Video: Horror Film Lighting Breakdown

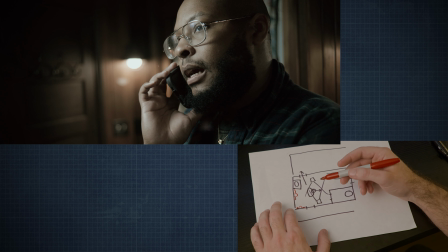If you've never heard of the term white reference before, it's an easy way to make a scene feel brighter than it is. Everything else could be completely black, but if you have some white references in your shot, basically some practical light somewhere, that helps it feel like it's brighter.
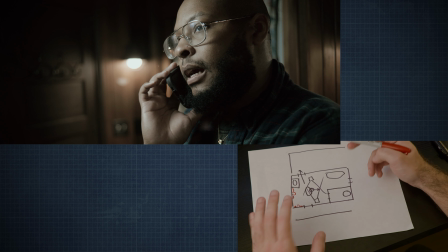So a window backlit with some sheer curtains could be a white reference. Anything, a TV turned on could be a white reference. So practical is really nice. I did my best to expose for those practicals and not completely blow them out, and to try to get my key light on the subject,
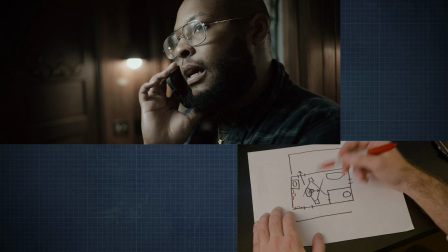on the main actor here, bright enough so I could stop down for those practicals, because they were quite bright, and we didn't spend time swapping out bulbs or anything. The next challenge was what direction do I have the light coming from
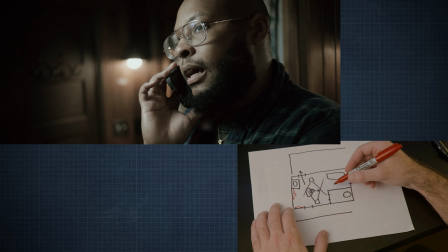to light the subject but also still create some shape. So basically what I did was I squeezed a little C-stand back here next to the tub, sticking out my little Aperture 120D with a softbox.
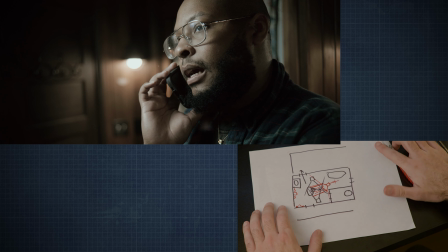So that lit my subject from the side of his face, but then kept the back side of his body pretty dark,
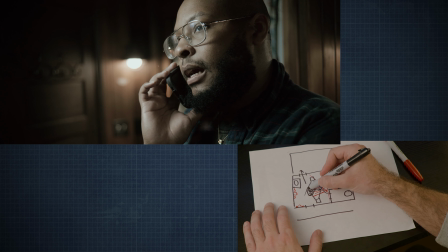even with these wall sconces shining on him, which created some nice depth,
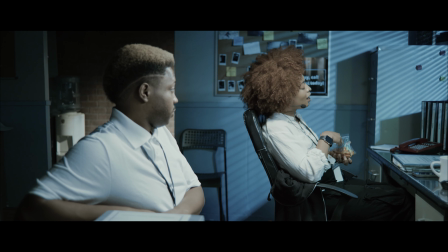which was really good.
Halloween night, prime time for white people to start doing dumb shit that gets their black friends killed.
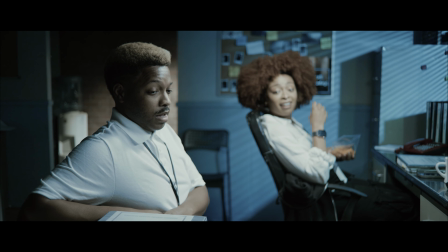You up, Craig? Good luck.
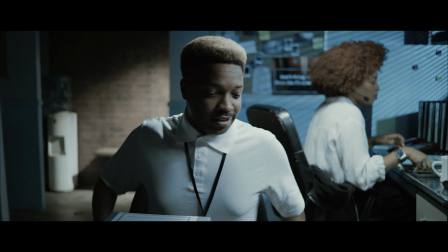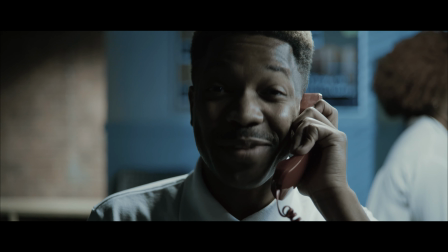Don't die first. Please state your emergency.
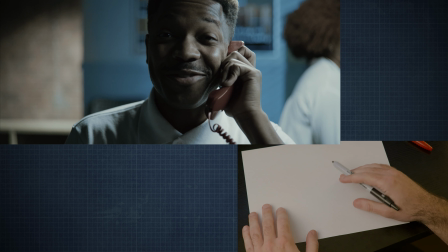Okay, so for the final scene that I want to share with you guys today, it is the interior nighttime office scene.
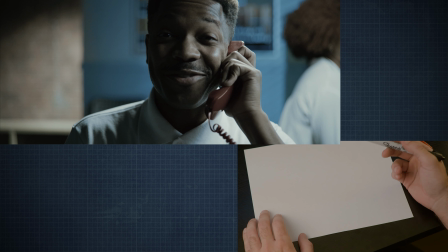And this was shot at a soundstage, which was really fun to shoot. It's always fun to completely design everything from the ground up. All the production design, the layout of all the furniture, and completely artificial lighting.
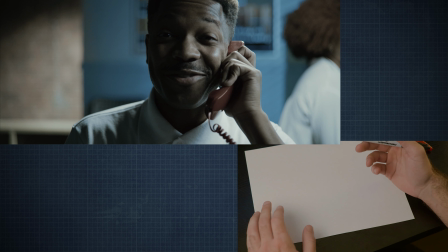It's always super fun to do. So this was cool to completely build something from my and the director's imagination and see it come to life. It's always special when doing that on a soundstage as compared to doing it on location,
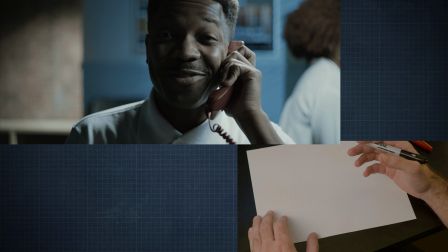where most of the stuff on location was completely of our invention, but like a lot of the interior design, for instance, was kind of already there. So it was more finding the location, not really building the location ourselves.
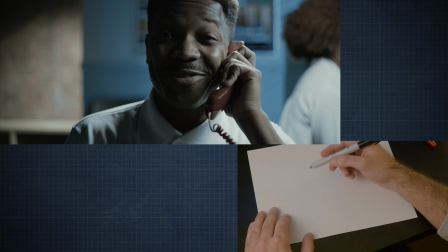So this made it really special. So let me draw what the kind of setup of the office was. So again, we kind of have a big rectangle, and it was actually a 3-wall set,
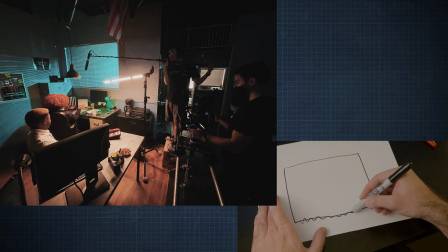so this wall wasn't actually there.
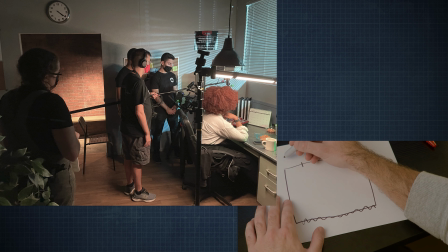We had kind of an opening back here, like a doorway to a narrow little hallway back here. We had the kind of first character's desk right here,
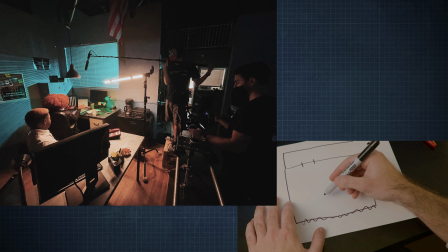and then the second character's desk kind of like this. And we kind of set these desks up that way, so that way we could have one character sitting here kind of looking that way, and the other character sitting here looking this way.
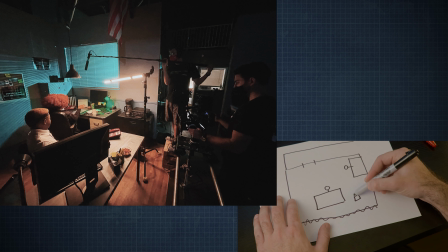So we could kind of film the one character from a profile and the other character, who was the main character,
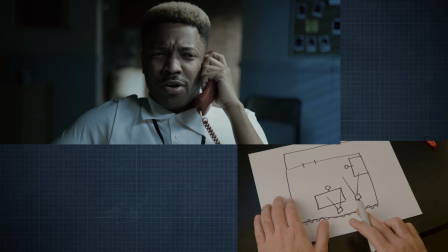from a frontal, and still be filming that from the same direction.
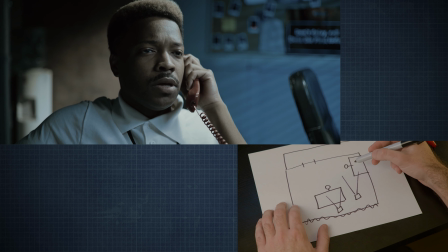So the main character kind of gets front on, and the supporting character kind of gets a side profile,
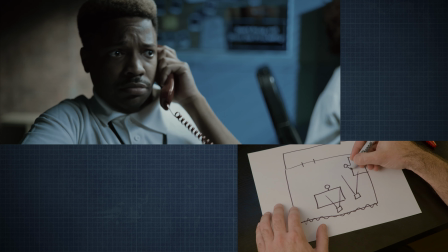or kind of like a 45-degree kind of an angle.
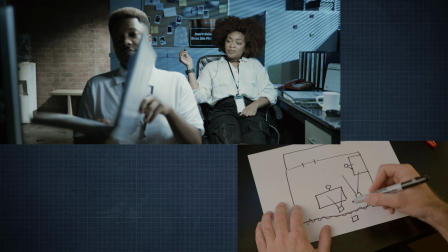And then we could do our master shot where the camera was back a little bit and we could see kind of the both of them,
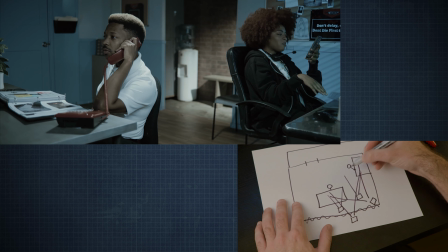or we could shoot kind of from this angle and get that way and kind of see more of the room as a whole.
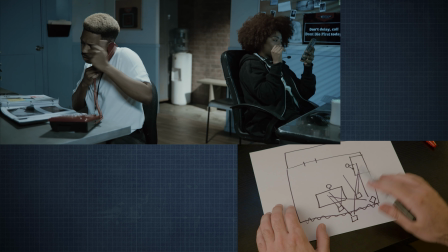And it gave us a lot of options, kind of having the desks in this orientation, which was cool.
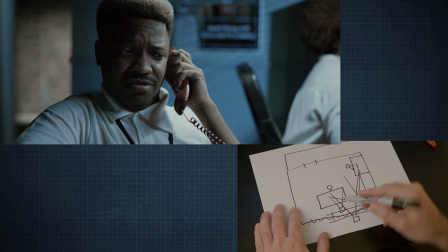And we had a dolly track for some of the shots going across like this, so we could dolly left and right, back and forth between the two characters, which was really cool.
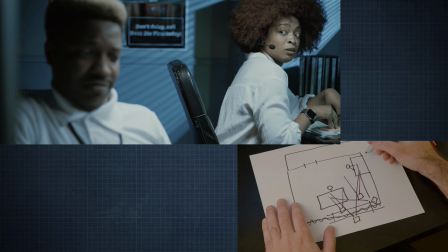There was a window here.